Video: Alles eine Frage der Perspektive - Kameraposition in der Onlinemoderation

Alles eine Frage der Perspektive, die Positionierung der Kamera. Wir möchten eine möglichst realistische Perspektive erzeugen, denn wir möchten nicht durch falsche Perspektiven von dem Gesagten ablenken, sprich eine Inkohärenz erzeugen, weil irgendwas ein bisschen komisch ist und die Menschen wissen nicht so richtig, was stimmt denn dann nicht. Das heißt, wir sollten versuchen, auf Augenhöhe mit unserem Teilnehmenden zu kommunizieren. Die Perspektive der Wahl ist hier ganz klar die Augenhöhe. Wenn es zu niedrig oder zu hoch ist, wirkt es unterwürfig oder es wirkt von oben herab. Deswegen auf Augenhöhe und zwar ganz sinnbildlich. Wenn ihr mit einem Laptop in einer Videokonferenz seid, dann für euch als Faustregel, hier sollte ein rechter Winkel zu sehen sein. Meistens ist es aber so, dass die Menschen ein bisschen nach hinten biegen. Das bedeutet, die Kamera filmen von unten nach oben und dadurch erzeugen wir eine kleine Froschperspektive, die nicht sehr günstig ist. Und bitte nicht den Kopf abschneiden. Oben ein bisschen Platz lassen, gern so eine Handbreite Platz. Das wirkt sehr authentisch, da hat man noch ein bisschen Platz. da verbirgt man nichts und das kommt immer ganz gut rein.
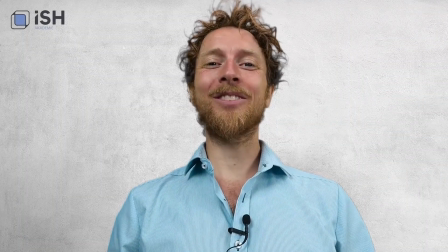(0:59)
Der wohl verbreitetste Fehler ist die sogenannte Froschperspektive. Das bedeutet, wenn man von unten nach oben findet und nicht auf Augenhöhe ist oder wie ich sie nenne, die Popelperspektive, weil man so schön in die Nasenlöcher gucken kann.
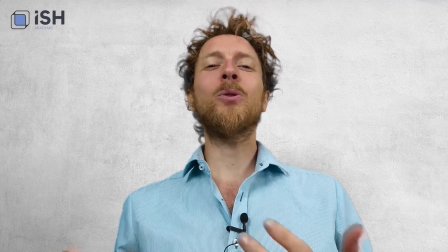(1:11)
Die Froschperspektive, die hat etwas Unnatürliches, das erzeugt eine gewisse Inkohärenz im Bild. Das heißt, es ist einfach nicht mehr so richtig stimmig. Die Teilnehmenden wissen vielleicht auch gar nicht warum, aber irgendwas ist faul an der ganzen Sache und das lenkt dann davon ab was wir eigentlich tun wollen nämlich eine klare botschaft übermitteln aus der froschperspektive wirken dinge übrigens
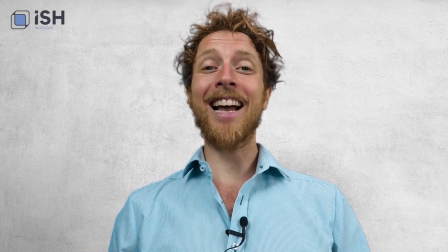(1:32)
größer wie ihr seht habe ich gerade eine riesen nase bekommen und mein körper ist ein bisschen verzehrt das sieht alles nicht mehr wirklich realistisch aus aber eigentlich ist es ja genau das was
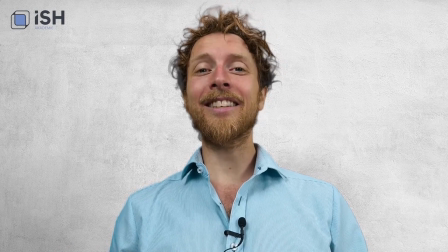(1:41)
wir wollen in videokonferenzen ein realitätsnahes szenario herstellen manche leute sagen auch dass es bedrohlich wirkt fun fact viele politiker innen werden von unten
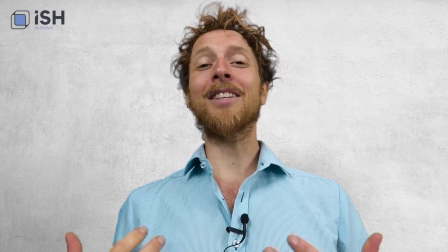(1:51)
fotografiert oder gefilmt auch weil das mächtiger und bedrohlicher wirkt das ist nichts was wir in einer online-moderation wollen deswegen sehr gerne nicht um die popel perspektive
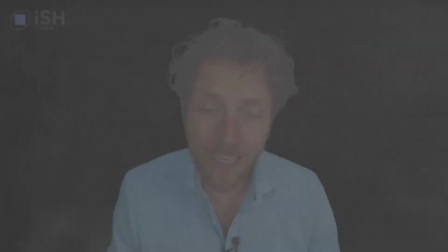(2:00)
sondern auf augenhöhe wird die kamera stark von oben nach unten
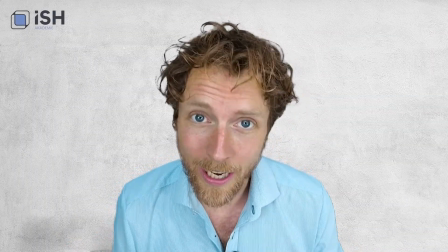(2:05)
geneigt dann sprechen wir von der obersicht oder der vogelperspektive eine klare definition
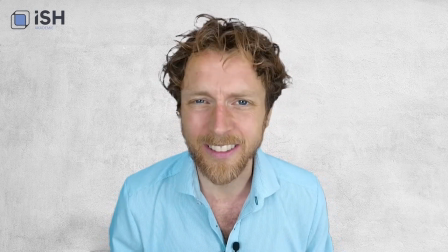(2:10)
wann ist die vogelperspektive war es die obersicht ist existiert nicht muss uns auch gar nicht interessieren weil wir möchten sie auf jeden fall vermeiden in der obersicht beziehungsweise in der vogelperspektive wirken wir sehr klein und verletzlich deswegen werden porträt
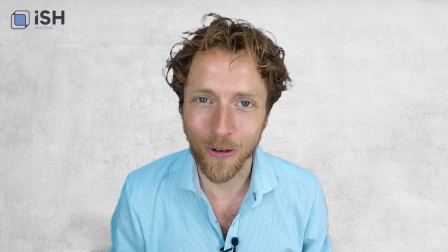(2:23)
aufnahmen von kindern oder babys auch gern von oben gemacht vielleicht auch einfach weil sie oft am boden sitzen jedenfalls bekommen sie einen großen kopf dadurch das heißt wenn wir von
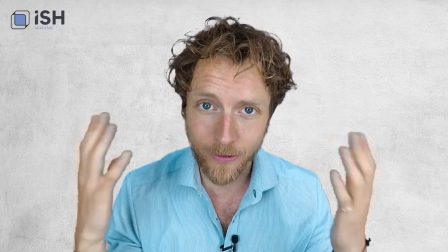(2:31)
oben gefilmt werden schrumpft unser körper unser schädel wird ein bisschen überdimensioniert
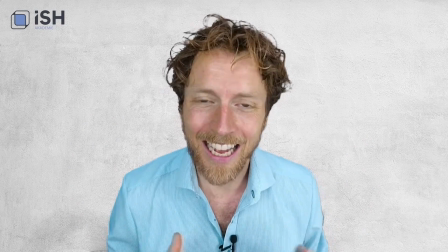(2:35)
das wirkt unterwürfig klein harmlos verletzlich alles keine sachen die wir unbedingt brauchen wenn wir online moderation sind ich nenne das ganze übrigens den friseur blick weil man so schön auf die haare gucken kann wie so ein friseur und man sieht natürlich
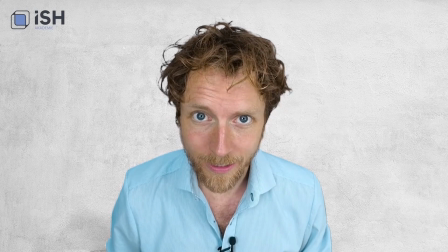(2:49)
auch alle möglichen sachen die da oben sind oder nicht mehr sind übrigens wenn die kamera von oben kommt ich schaue gerade in die kamera aber das macht man in der moderation leider zu selten man
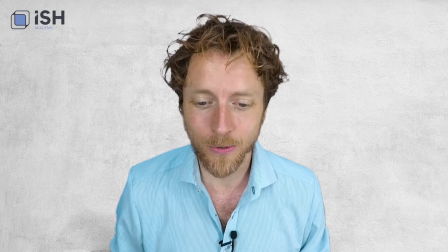(2:59)
guckt viel mehr auf den bildschirm dann sieht das nämlich so aus das heißt ich würde so sprechen und
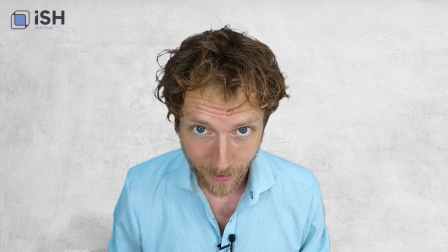(3:04)
ihr seht die ganze zeit mein haarschop und jetzt versteht ihr hoffentlich auch warum ich das hier friseur blick ende wenn ihr euch auf augenhöhe findet ist es natürlich auch bedeutsam,
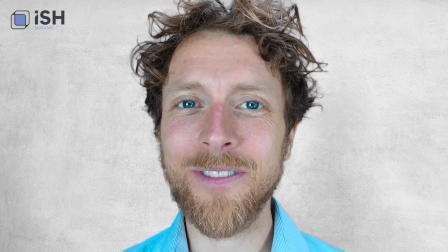(3:12)
dass ihr nicht zu nah rangeht, weil sonst werden die kleinsten Bewegungen als sehr, sehr hektisch wahrgenommen.
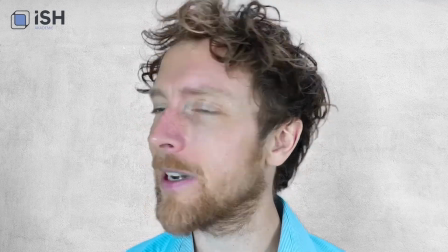(3:17)
Schaut mal, ich bewege einfach nur mal meinen Kopf hin und her und mein Zinken wandert einmal von ganz links nach ganz rechts.
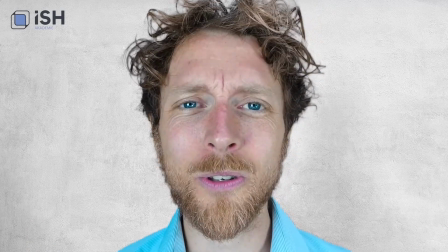(3:22)
Meine Augen, einfach nur mal kurz zur Seite, wirken sehr unruhig, flatterig, unaufmerksam, desinteressiert. Deswegen gute Armlänge, Abstand, also eine normale Arbeitshaltung zum Laptop. Das ist eine ganz gute Faustregel, damit wir nicht zu nah rankommen.
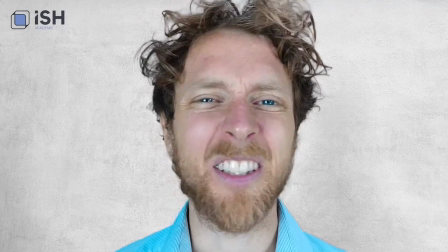(3:37)
Außerdem sieht man vielleicht auch Sachen im sehen wir.